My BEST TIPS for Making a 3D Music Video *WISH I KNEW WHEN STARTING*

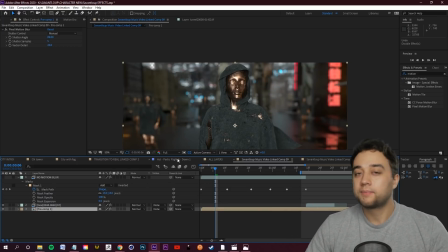So motion blur, using some blurring to kind of blend things in with the environment. You can also use a Gaussian blur if there's one specific thing you're trying to composite in that just looks a little bit too out of place. Sometimes just adding a little bit of blur, trying to match camera settings, can be very useful.
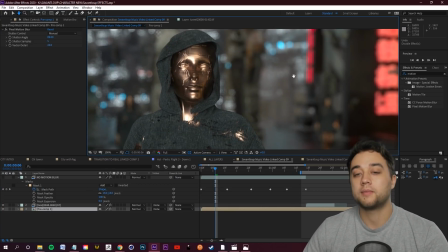Here's a good look at that bokeh from the camera settings I was talking about previously.
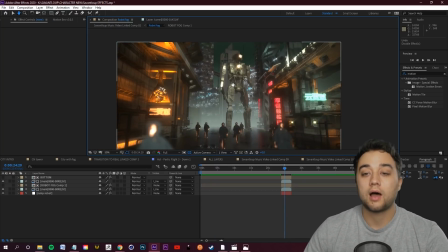So let's go into some of the more advanced scenes here where I had to do a lot more post work, and that fog tutorial is actually very great.
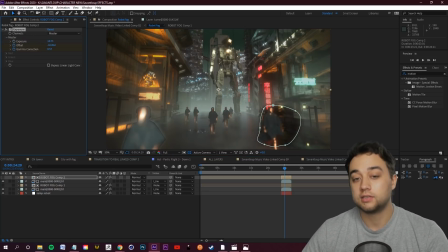Use this exposure value here to really manipulate where the fog is, as you can see. So some super useful stuff in creating the volumetrics.
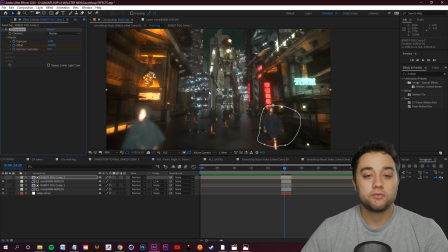If you pay attention to different spots, this is what it looks like without any fog. Again, it just kind of looks like there's floating buildings there. This is what it looks like when I have that fog kind of masking the fact that they're floating there. And that's the look I really wanted to go for. Also pay attention to these little gaps over on the right. It really fills up the area using Z distance.
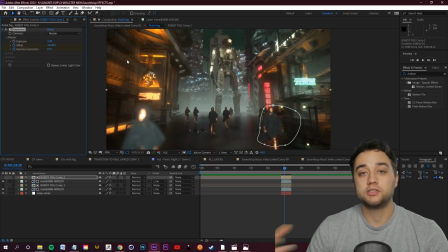So all you really need to do is export your Z distance using Cinema 4D Octane.
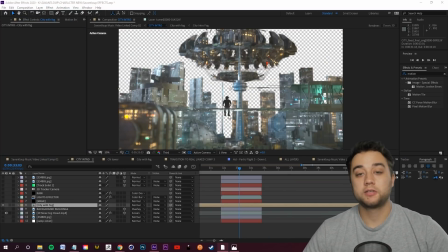And again, that tutorial will show you exactly how. So here we go. Here it is with everything just straight out of the 3D software.
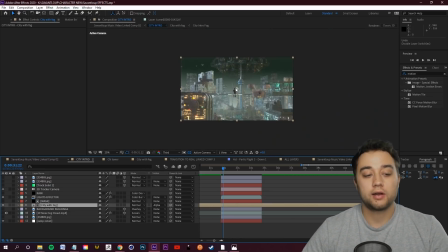So this is what the fog added using those exact same steps I explained it to you a little earlier. We've got your gradient ramp here with your Gaussian blur and your noise.
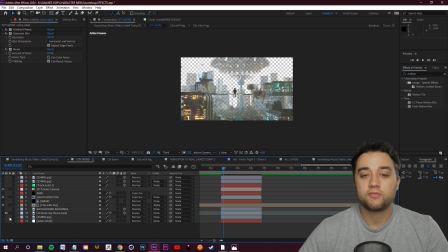That's really making up the tone, the environment of everything. And then I could have just left it at that.
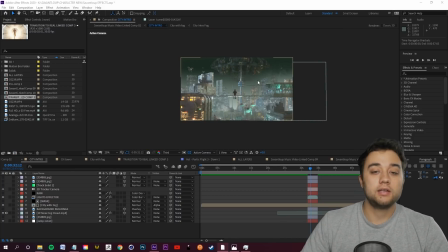I wanted to add a bit more. So I used a little technique where I just tracked in some
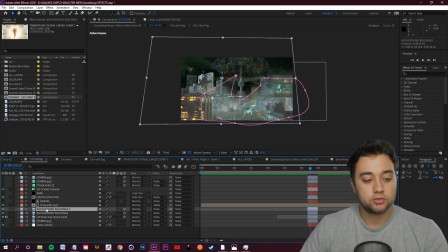background buildings, as you can see here, and I'll just duplicate this and I'll show you what this really looks like.
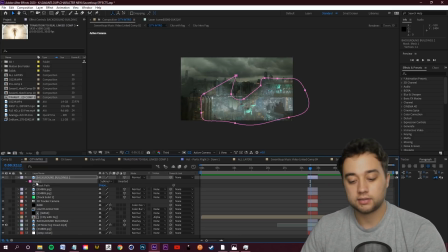If I just put it on normal, we'll delete the mask. Here's just what this image looks like.
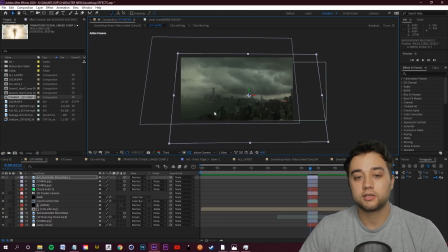So pretty similar for what I was going for in terms of the shape. I wanted some more background buildings in here.
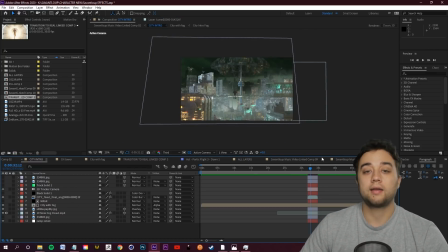And then I used blending modes. I used tracking, 3D tracking, so that it would match the movement.
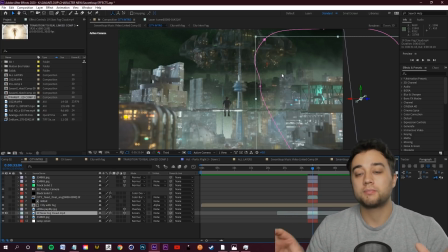And then I just used some simple masking just to soften some parts up where it was conflicting with some of the background buildings.
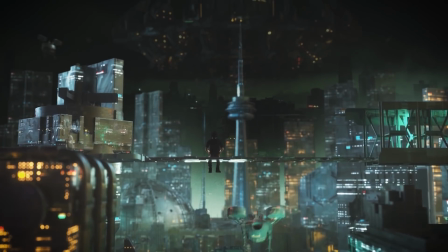And that's how I was able to ultimately get this specific look for the scene. And then of course we added color grade on top.
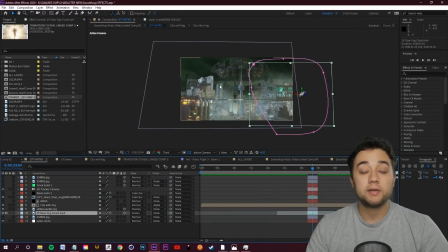If it wasn't for the post work, adding those few extra steps, I'd really be limiting myself to what just comes out of Cinema 4D or whatever 3D software you're using.
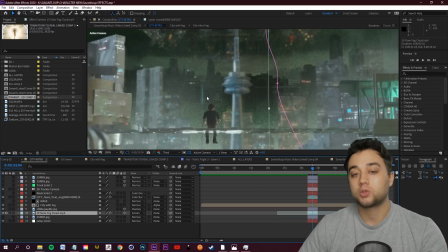So that's a very important thing I learned. If you would like to see how I did this tracking method in particular, again, this is a more general video.
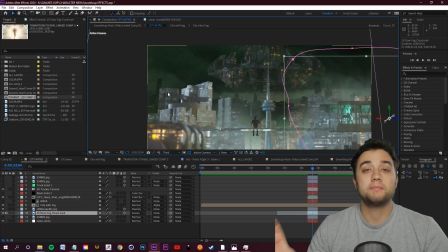I'm not really showing step-by-steps. Film Riot made a very useful sky replacement tutorial. I learned all of the steps from that specific easy quick tutorial, so I'll leave that linked below.
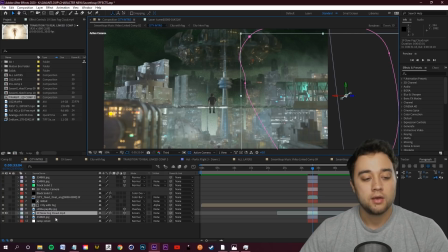Another tiny little touch which I think just adds a lot, you'll see I added some little fog layers. These are just some 4K fog that I just put on screen, but having some fog behind the buildings, behind the bridge,
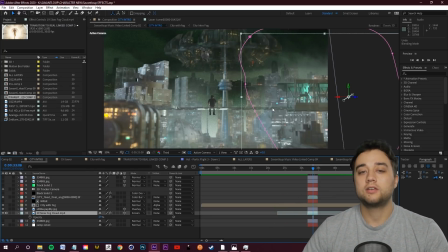I think it just breathed a little bit more life into this and really just kind of showed more of the depth Tiny things like that,
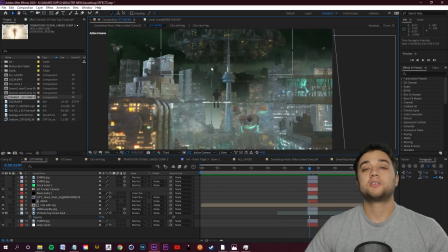again, are things that can really improve the look. Anyways, guys, I hope you enjoyed the tutorial. Hopefully you learned something new. Let me know what you'd like to see next in the comments down below. I'm planning on creating this whole facial VFX After Effects technique next, so I'm excited for that. Hopefully you guys are as well. Anyways, guys, thank you so much for watching. Thank you so much for supporting, and I'll see you guys in the next one.